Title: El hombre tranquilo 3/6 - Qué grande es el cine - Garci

Los actores están maravillosamente dirigidos. Lo que se llama dirigir. Y eso lo entiende José Luis mejor. Hay un momento que es cuando Thornton le dice a Miquelín que es Thornton,
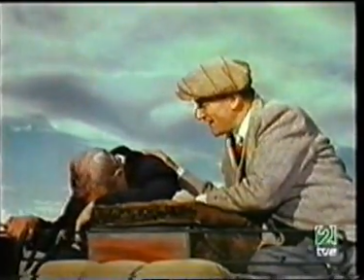(4:22)
que el otro se quita el sombrero y deja caer la cabeza hacia adelante. Eso no es actuar, eso es mucho más que actuar.
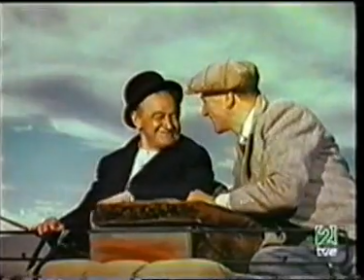(4:30)
Está completamente vivo el viejo ese. Eso no se consigue en un...
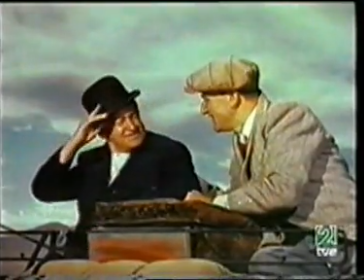(4:36)
porque sí, ni porque se forme parte de... Yo creo que ese momento es crucial, ese momento, es verdad, no sé cómo se consigue ese momento. Es un gesto que es la vida. pero yo no sé si ni siquiera está ya es ajeno a la dirección de ese actor. Pero cualquier, que cualquier director ahora moderno eso lo habría suprimido, por lo exagerado, por decirlo de alguna forma. Maravilloso. A mí me parece maravilloso, y a mí me parece, como tú dices, que es el corazón de ese personaje, que es entrañable, que es mezquino, que es muchas cosas a la vez, vamos, concretamente. Probablemente además es un antiguo luchador. Yo creo que sí, que eso es dirección de actores. ¿Tú crees que es dirección? Cuando uno consigue, como en el caso de la película que estamos hablando, de John Ford, esto, es porque la película pasa a través de él. Mientras está filmando, él le va pasando la película, todo lo que quiere decir, y va improvisando de acuerdo con el escenario que tiene, con los exteriores que tiene. Y en un momento determinado él siente que ese personaje, en un acto como de ceremonia, de inexplicable, de no se sabe muy bien, le dice, y ahora tú te agachas y haces esto, y el otro lo hace, pero hay algo, porque crea un misterio, y las películas de John Ford siempre son, además, por eso muy enigmáticas.
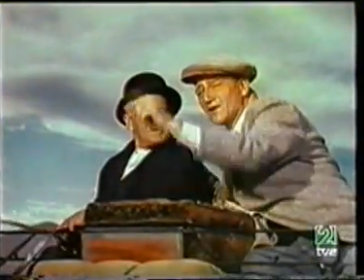(5:43)
Es que hay algo en el gesto de Barry Fitcher ahí, que realmente,
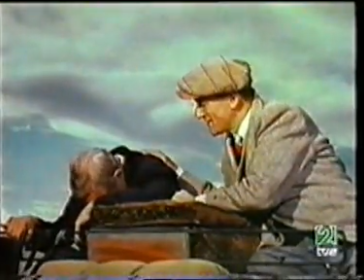(5:49)
como si la sorpresa y el reconocimiento lo hubiera tenido en ese preciso momento.
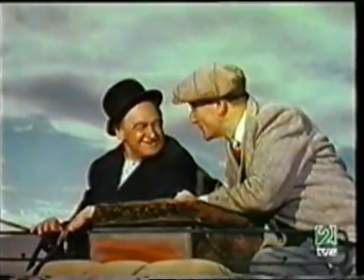(5:54)
Y vuelve la familia. Qué idiota he sido, que no me he dado cuenta.
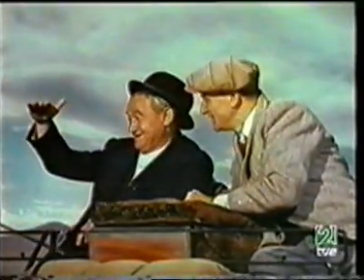(5:58)
Están todas las mismas cosas. Eso de decir chapó, no, pero es otra cosa. Es otra manera de decirlo.
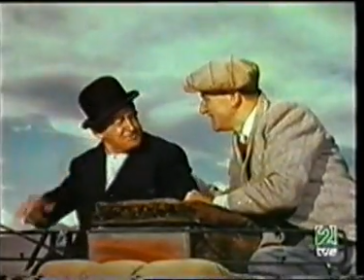(6:03)
Pero las películas, además, las grandes películas como es esta, las películas están llenas de pequeños detalles en segundo término, en tercer término, con lo cual quiere decir que eso está muy bien dirigido. Yo creo que los detalles unos a otros se encadenan. Sí, aparte ya de la dirección, porque cuando está muy derecha, hay algo que va haciendo déjame que diga el detalle este. Yo he visto por primera vez en esta proyección que en esa extraña petición de mano,
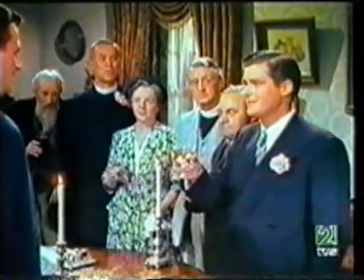(6:31)
que no es la petición de mano, cuando lo de las monedas y todo, que eso que acaba tan mal,
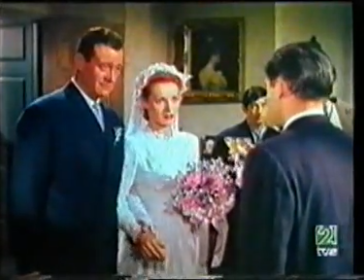(6:35)
John Wayne le coge la mano a ella, y está en un plano general, pero le coge la mano,
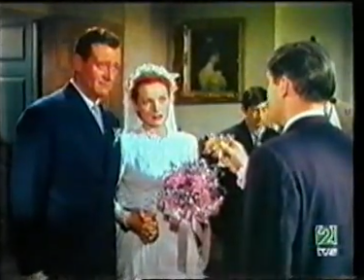(6:41)
y eso no se improvisa, eso es dirección.
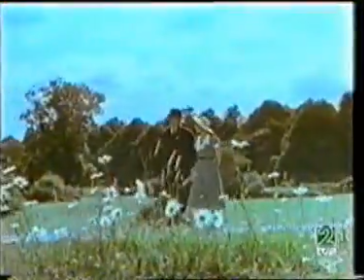(6:44)
Y cuando van paseando, hay un momento que van paseando, y hay un momento que van de la mano.
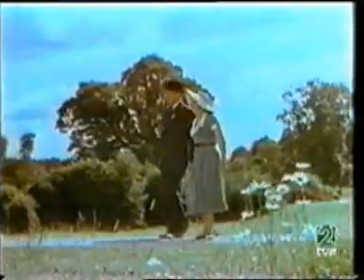(6:50)
Sí, pero en ese momento era el momento más inoportuno, pero ella necesita que le cojan la mano. Quería decir que con respecto a los actores, algunos eran de teatro, pero otros eran absolutamente improvisados.
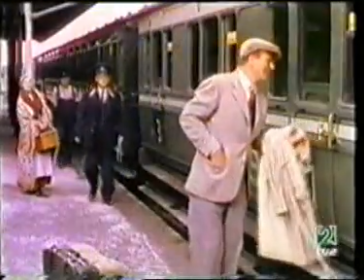(7:01)
Hay un personaje magnífico que es el jefe de estación. El jefe de estación no es un actor. Era el encargado del maquillaje de John Wayne.
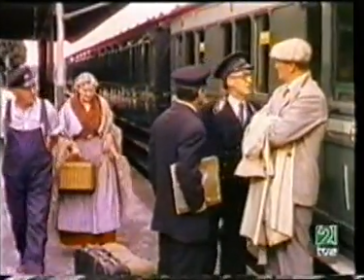(7:08)
Y bueno, cualquiera que lo vea parece que es del Ivy Theater. Parece John Ford con las gafas redonditas de joven.
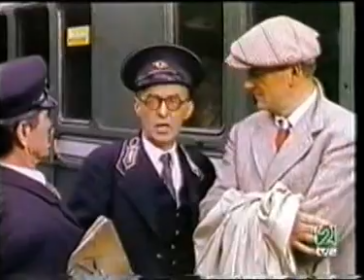(7:14)
Parece. Sí, eso es un asunto que yo quiero incidir otra vez. Me parece que ya lo he dicho en otra ocasión.
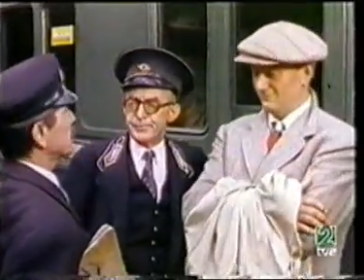(7:20)
La película arranca con el tren, con los maquinistas, con que se quitan la chaqueta, que se van a discutir entre ellos.
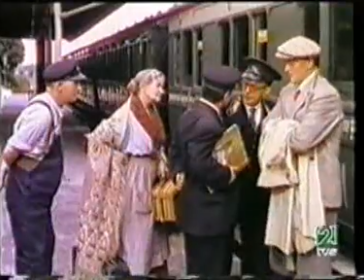(7:28)
Todo eso dura 5 minutos nada más. Y en 5 minutos el espectador sabe el tono que va a tener la película,
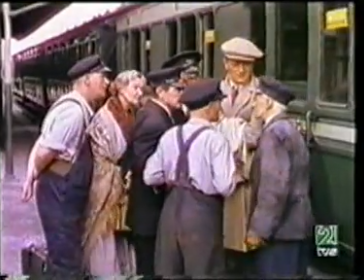(7:37)
cómo son los personajes, que John Wayne es un hombre tranquilo, pacífico,
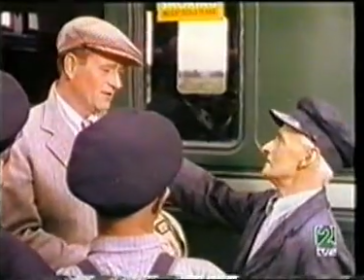(7:42)
bondadoso, porque no se irrita, porque no le dicen dónde tiene que ir,
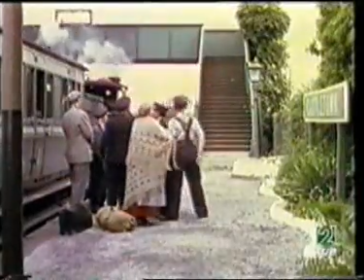(7:47)
pero está, y todo eso lo dice en 5 minutos. Hay que ser muy... y la aparición de Barry Fitcher, simplemente le dice, sí, son 5 minutos.
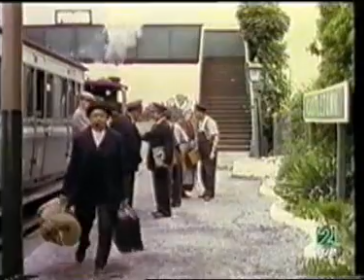(7:56)
Yo creo que además de contar una historia de amor, evidentemente el gran interés de John Ford,
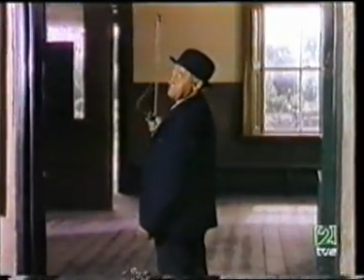(8:03)
y que lo consigue con esa facilidad y casi desde el principio, es contarte cómo son los irlandeses que él quiere pintar,
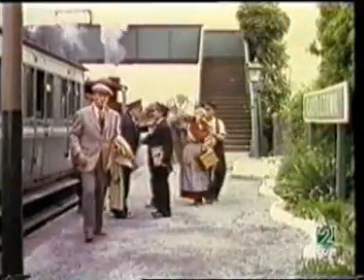(8:11)
al menos, no sé si todos, pero al menos los que él quiere, el retrato que él quiere hacer.